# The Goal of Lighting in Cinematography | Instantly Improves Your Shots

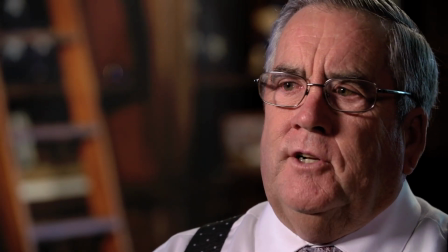[0:00]
Great lighting isn't about making your image brighter. It's about controlling levels, creating contrast, depth, and being intentional to achieve your creative vision. In this breakdown, I'll show you how I manage levels and spill to add separation,
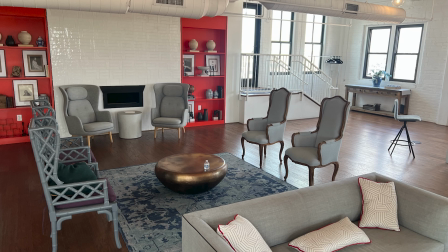[0:14]
and how I build contrast in a room already filled with natural light. Because when you light intentionally, you control the final outcome, and that's what leads to consistently professional cinematic results. Let's dive right in.
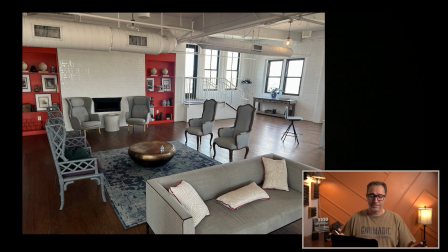[0:30]
We have this very white room that's a rooftop room, that's a penthouse level, and it's surrounded by windows. And so you can see that there's all these windows, and it's going all around the room and is just flooding the room with daylight, which is awesome.
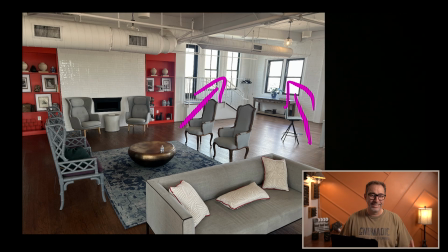[0:51]
But we also have white walls, white ceilings everywhere that's very reflective. Even the floor, actually, you can see how much light is reflecting off of the floor. And so the challenge when you get to a place like that is, how do I avoid my image to be flat?
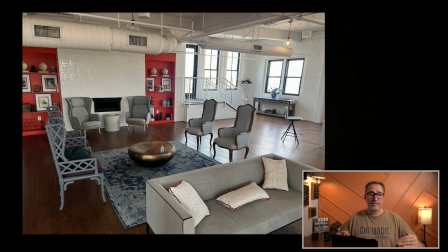[1:11]
And what we mean by flat is if everything is at the same brightness level, right? So if those walls are at a certain brightness level and my subject is at the same brightness level and the furniture is at the same brightness level,
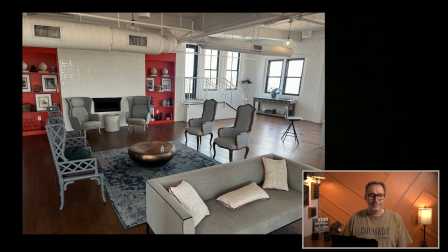[1:26]
then it looks very, very flat because there's no shadows, there's no contrast. And then it also makes it very difficult to adjust in post-production, because if you try to adjust your highlights or your midtones, well, they're all linked together because everything is the same level. So you want as much separation as possible between your highlights, midtones, and shadows, but you also want those contrasts just so that you can make the scene a little bit more interesting, or else,
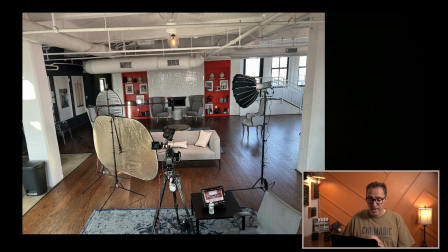[1:53]
again, it's gonna look very one-dimensional. So here's our setup, and one camera straight down the middle, and I'm gonna place my subject on the couch right in the middle of the frame. And so I knew that's the composition, that's the framing that I wanted.
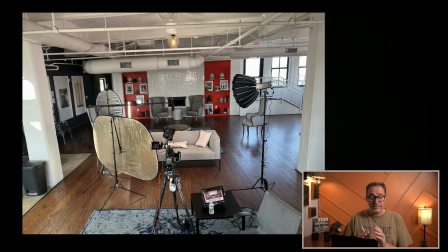[2:11]
And so I start by that. I start by placing the camera, lining everything up, making sure everything is dead center the way I want. And that then tells me where and how I'm gonna light the scene.
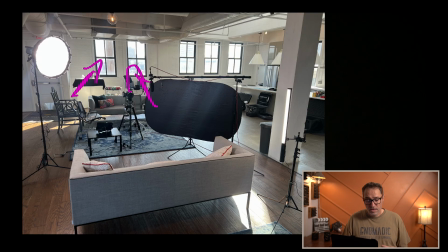[2:24]
Even though we have windows directly behind the camera, the sun was actually a lot more in this corner, and it was moving this way, away from the camera and towards the one wall that had no window in the room.
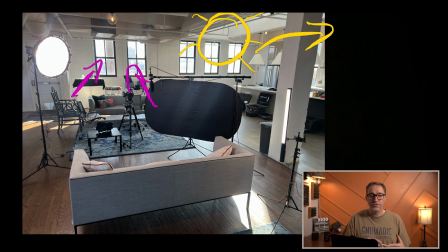[2:42]
And so we knew that as the day progressed, the sun was gonna be less and less of an issue. So we knew that really what we needed to do was to control these three windows. If we had a way to manage the sunlight out of those three windows, then we would be okay.
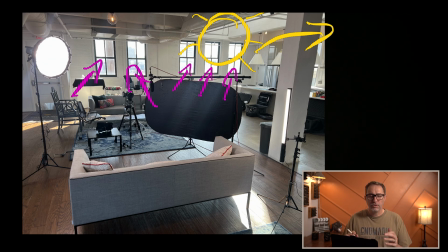[2:57]
We would be able to then balance everything and kind of control and create the contrast that we wanted.
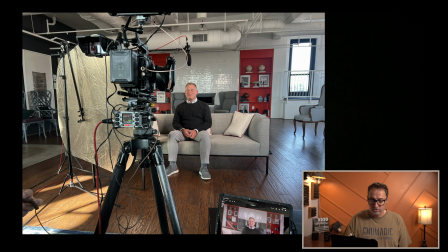[3:02]
You can see how much light those windows are pushing towards the floor. And literally that was bouncing right back into our subject's face. At first, I took a piece of black cloth. I have a piece of about 8x6 black negative, and I lay it down on the ground. And it barely was enough as far as like covering the area that we needed to cover.
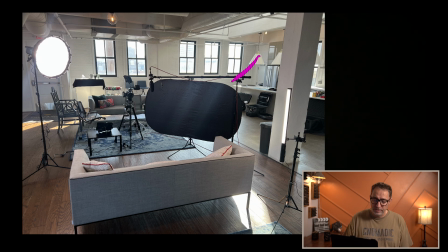[3:29]
And so we decided to instead use this 7x3 pop-up with the black side. And that did two things. So by doing that, and by bringing that pop-up as close as we can to our subject so that it's not in the frame,
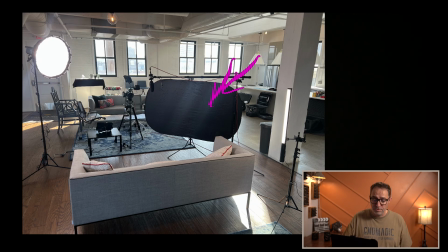[3:44]
we block any light that comes from either this window or that window or this window. All of it will be blocked because we're not blocking it coming into the room, we're just blocking it from reaching our subject. And so that helps us quite a bit because now we're not affecting the levels in the room.